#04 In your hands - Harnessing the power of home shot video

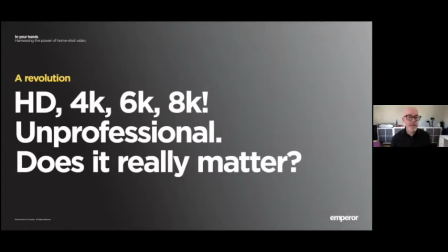Well, I think, as I say, broadly speaking, I don't think it does because we're all in this together and we're all accustomed to this low quality. But I think this session is more for if there's a need to produce something of slightly better quality,
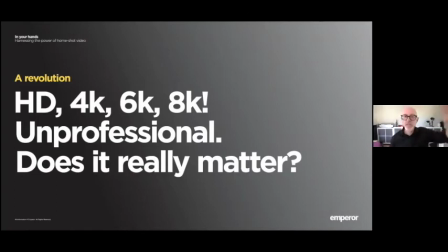of slightly higher production value, not TV quality, not film crew quality, But something that comfortably sits in between, then this is what I'm going to give you some pointers towards. And that could be you need to produce something slightly better quality for investors or stakeholders,
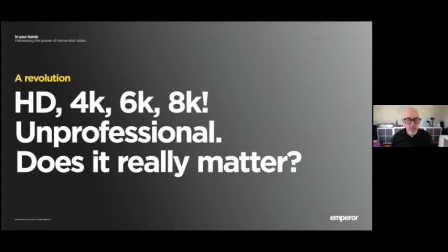employees or whatever. Maybe you've got thousands of employees all around the world. Time zones don't suit a Zoom conference call. So you may want to just produce something that has a little longer life.
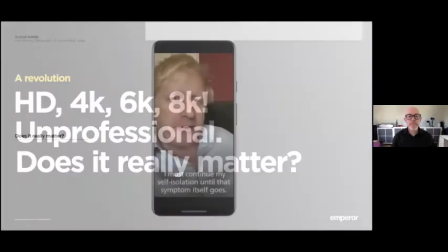So does it really matter? Even if we go straight to the very top.
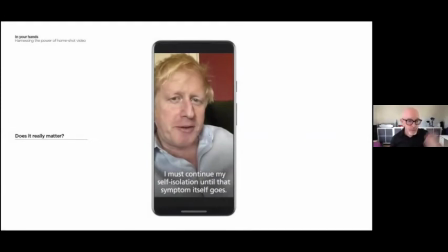Now, this gentleman here makes his little videos, shoots them on his phone like a selfie and posts them on social media. And it's absolutely fine. It's perfectly acceptable. So I don't think in this sense it really matters that much.
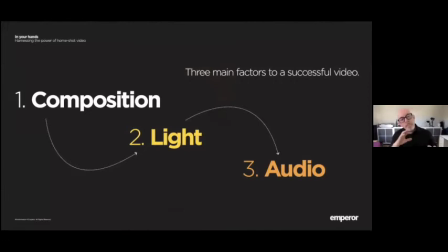um i'm going to talk about three different things that will uh give you more of a successful video production um final result and three things first will be composition composition and framing of our images
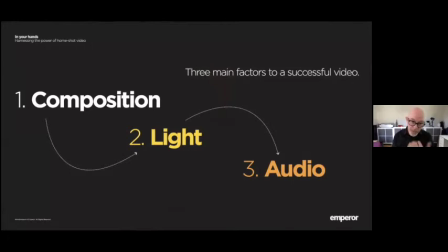second will be how we light ourselves because let's face it these are selfie style videos. And the third thing will be the quality of the audio and how can we improve that. Excuse me.
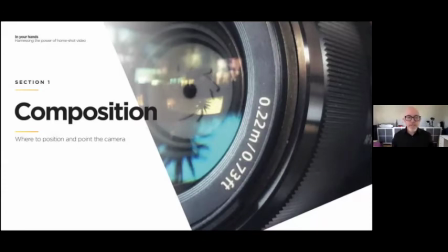So composition and framing, where to position the camera, where to point the camera, what should we include in the frame?
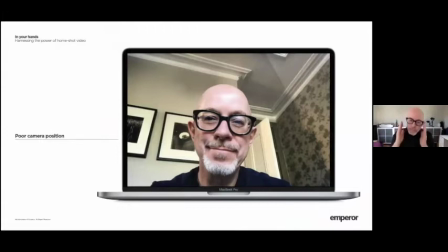What we all tend to do is we get our device, our laptop, we put it on a table, We put it on the kitchen table, on a desk, in our home office, whatever it is. And we look down into the lens of the camera.
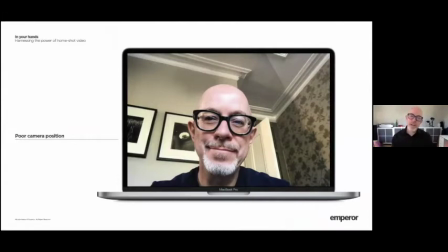And what that gives us back is this really rather strange, distorted perspective of our ceilings. And a deeply unflattering camera angle for ourselves. Super easy to fix, this one.
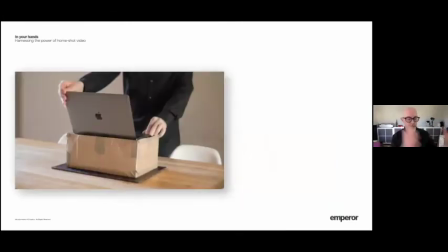if you raise the camera up grab a box put it on a box raise the level of the camera up so it's roughly eye level as a guide the quality of that shot will vastly improve
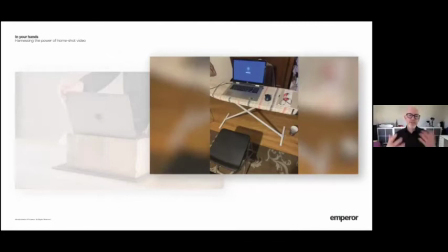a friend of mine in America he uh he has to host a lot of zoom calls and rather cleverly he took the ironing board put it on his desk and he can he can set the level he needs.
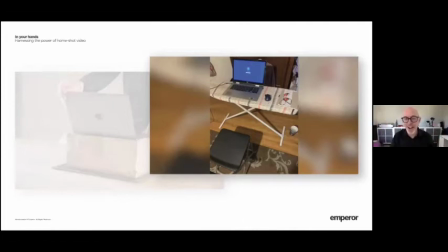He's a really big guy so he needs to set it quite high. Anyway we've all got an ironing board at home I assume. If it's okay, if it's not in use and let's face it we're all living at home and locked in, how many of us are ironing our clothes? Probably not many. Use the ironing board, it's perfect.
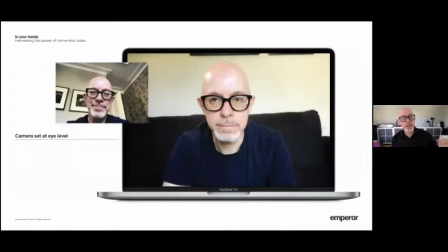So you can see immediately we can go from a rather poor camera angle, unflattering, to one where the eyes are roughly speaking on the level of the camera it's a massive improvement and it's super easy to do
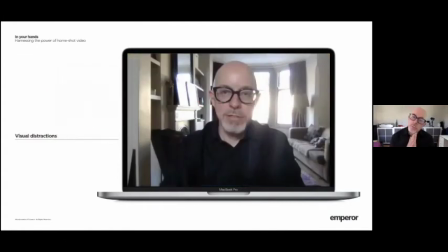let's think about what the viewer can see now in our laptops in our phones whatever they have wide angle lenses approximately equivalent to about 28
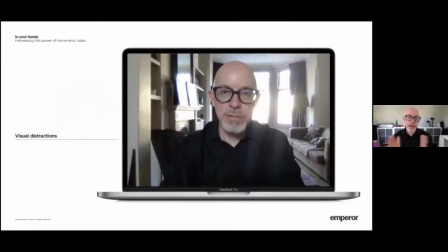millimeter in a full frame camera that means it's going to show an awful lot of what's around us so our viewers are very curious and they will be
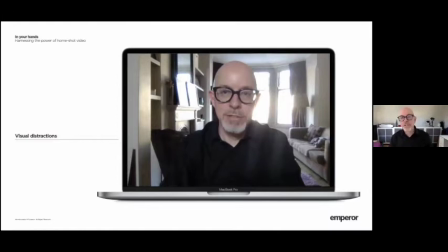very interested to look at our furniture look at our furnishings look at our dogs and cats in the frame do we want to show them all of that that's for you to decide but i think if you want to produce something which is a slightly higher level then we should look for more
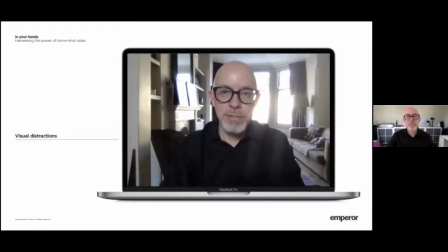neutral backgrounds, less visually distracting. Do we want them to be staring at our family photographs and pictures?
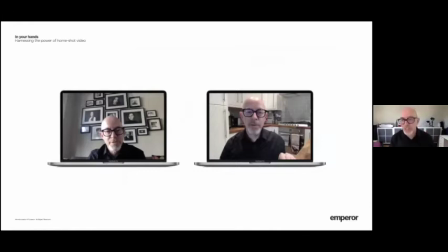Do we want them to be looking at our kitchen and thinking possibly time for a makeover? I think probably not and again I think if we want to up the level slightly we can make some simple improvements.
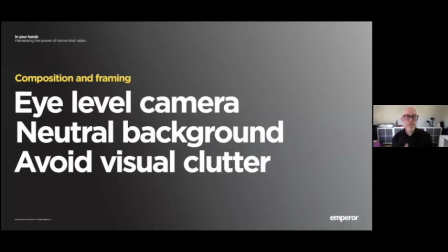So think about the position of the camera, get it up to eye level if possible, think about what's behind us, declutter, take pictures off the wall and think about the main thing of exactly everything that that wide-angle camera is taking in.
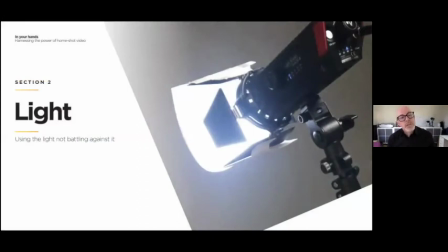Number two, section two, let's think about the lighting. Now obviously you haven't all got video or film or television lights in the house I I assume. So what can we do to make some very simple improvements to lighting our video?
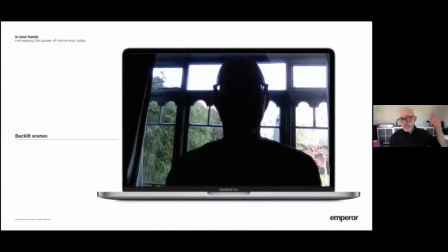First of all, don't shoot against bright windows, heavily backlit scenes. The cameras in our devices can't handle that extreme contrast and dynamic range shift.
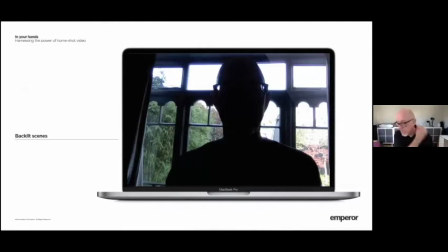We are blessed with absolutely fantastic weather at the moment so the outside is very very bright but you should try and avoid having that as a background if it's all possible.
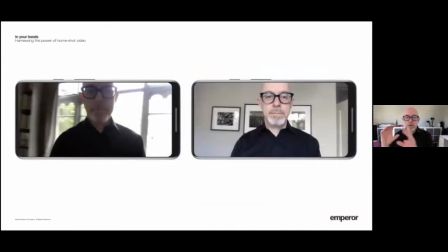Really simple way to find where the light is falling on the face and we want to get a nice even flat if possible illumination of the face and get some light into the eyes. Take your smartphone, flip the camera, put it into selfie mode,
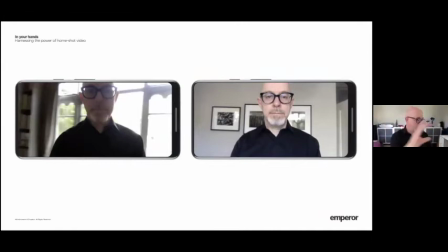look at yourself and just swivel it around so that as you can do it you can see where the light is falling until you find the optimum position.
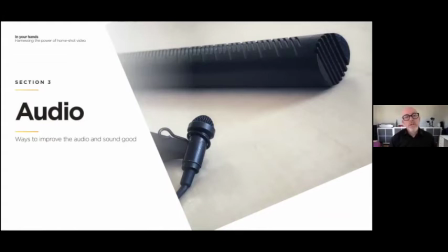This is a probably one of the most overlooked elements in producing video at home. Audio it's actually one of the most important even if you can't significantly
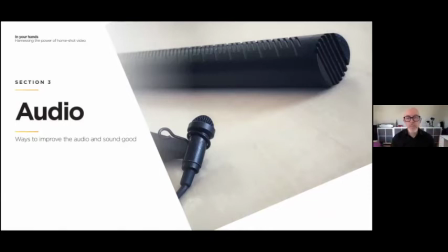improve the framing and the composition even if you can't get great light if your sound is good then your message will come across if your sound is bad if it's cutting out because of whatever bad internet connection if it's muffled
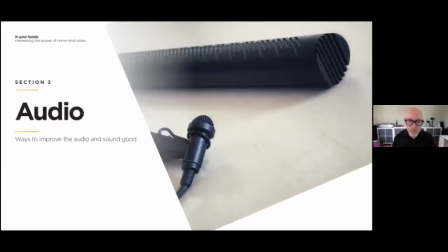if it's inaudible at times it makes very difficult viewing for your audience so let's let's think about how we can improve the audio
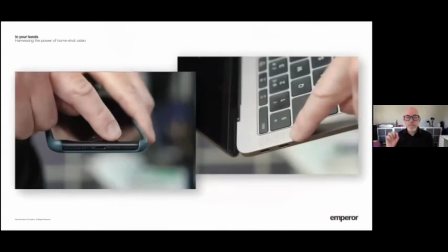um the microphones in our devices are tiny and they're hidden away it's obvious where they are on the phone it's around the mouthpiece i have no idea where they were
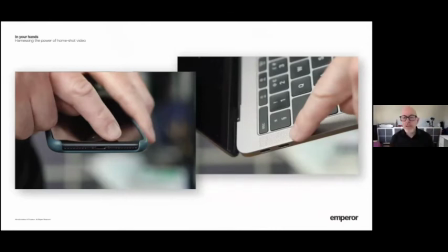in a laptop so i googled it and they're found somewhere inside or or adjacent to where the loudspeakers are.